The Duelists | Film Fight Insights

Hi there, I'm Adrian Paul and welcome to Film Fired Insights. I'm going to take you over the next few weeks to a few different films that I've chosen and some that you've actually suggested that I should take a look at to give you a little insight in some of the things that you might not have seen when you first saw the movie. The first one we're actually going to be doing is going to be a 1977 film by Ridley Scott. It was his first film that he actually did. It was called The Duelists, of course. It was starred Keith Carradine and Harvey Keitel. It was a beautifully shot movie. I saw it recently again and I wanted to highlight this fight because the fights in it were very realistic. They were very well choreographed, very well shot and very well performed in the realism and the grittiness that they were. It was based on a short story by Joseph Conrad about two French military officers. Dupont, one of the officers, was ordered to deliver a message to a fellow officer called Fournier who was a rabid duelist. And in doing so, Fournier took offense to the message and therefore challenged him to a duel.
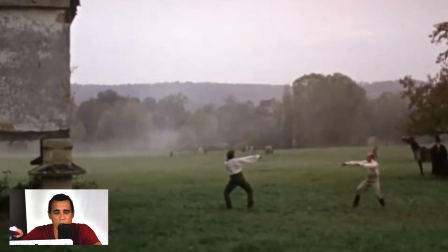And by doing so, it lasted the next 20 years. The way they shot this, which I think was beautifully done, it didn't take a lot of moves.
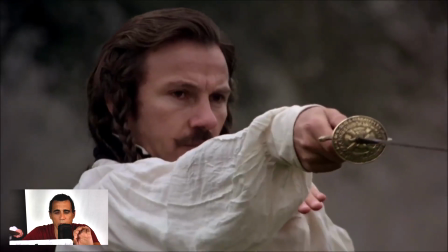The moves were very quick and they even waited for a while. and even the style of the move,
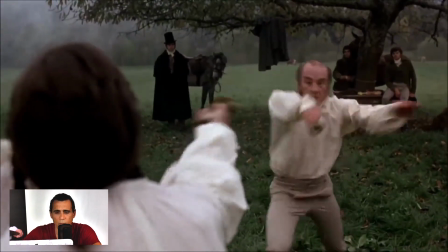the other opponent in this first scene, his slashes are very erratic, and that really indicated his fear and what he thought might happen in this particular fight.
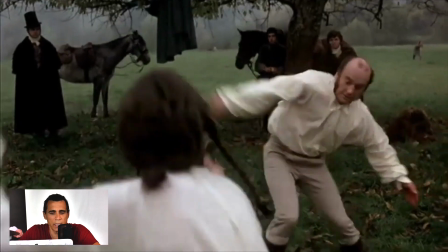You can see it in the very beginning here, he's just slashing away, and Fournier is standing there with, you know, very,
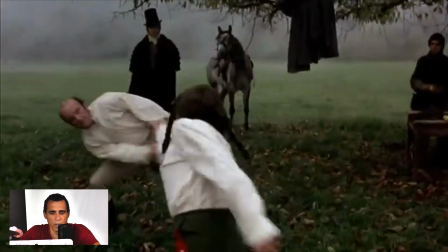like, okay let's get on with this let's move on and he he kind of eventually as
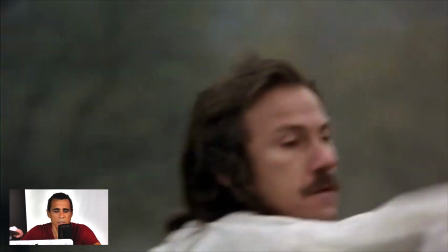you see it gradually you'll see that his his guard which is in a we'll talk about pronated and supernated guards in a second but he's just really sort of testing the man and the man is really going backwards and forwards around him
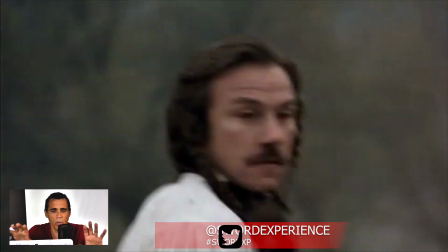and Ridley Scott used handheld for this to get when he got into the
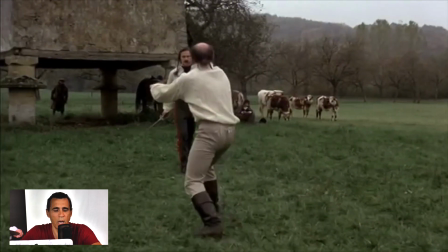tighter shots really to sort of highlight the grittiness of things now you
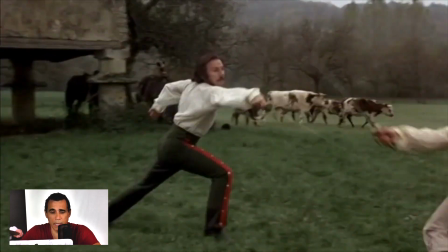get to the wide shot again when he cuts to the white shirt and you see all the cows in the background now you now this is where you see Harvey Keitel's or
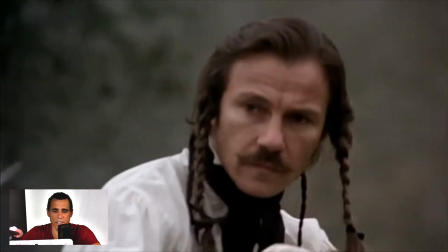Fournier's confidence happen because he drops his guard he stands there he looks at the man he tests him a few couple
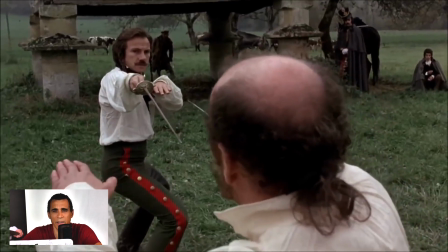of other times with about three or four um short thrusts and cuts very small cut Harvey actually uh is uh standing there with a guard and he has his interior hand inside here and we'll talk about that in a second uh he's he's almost like a cat waiting for for the the guy
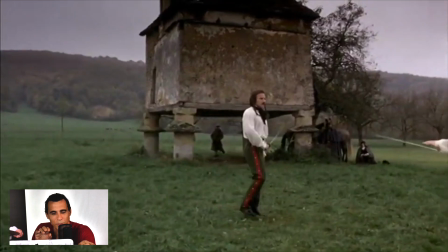to pounce and he and he says something to the guy and he cuts to the girl looking at it which I thought was kind of interesting again the the the parries
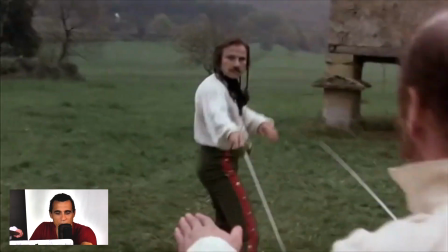of the of the opponent really are nothing they're not really doing very much and eventually he makes the big mistake of grabbing
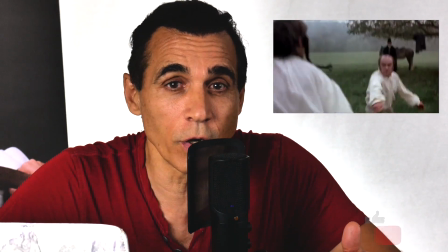the sword but what I liked there was the the reaction of the girl you're going immediately back into the reaction of the girl and then Harvey's
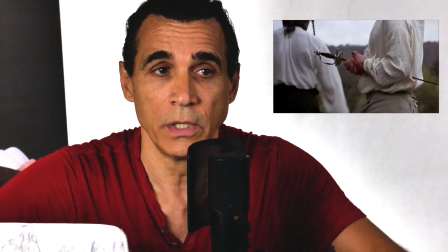reaction as Fournier of oh my gosh well see that's what happens when you come against me let's move on to the next one that was a really interesting intro to the way that this fight went now the second fight
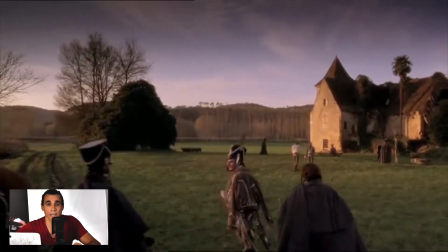second fight is the first fight that um we see uh
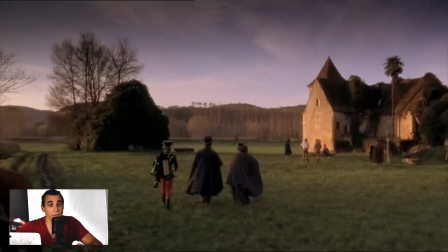between uh fournier and between dupont now here
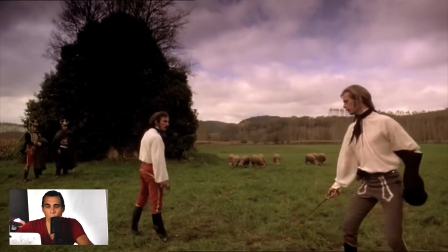you have both of them standing at each other now waiting for the next one to move and again the
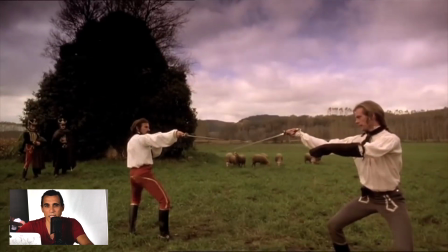the tension here is the fight the conversation is in the tension
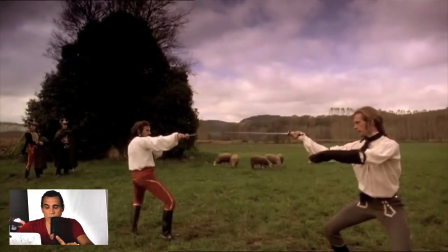as they wait as they touch swords lightly you will see in a second there are only
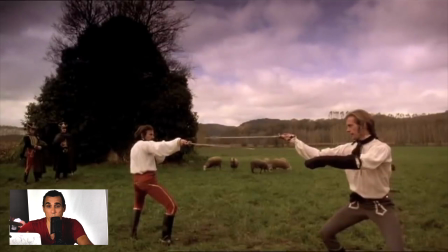probably five moves before the final thrust and this is what a real sword fight cut actually had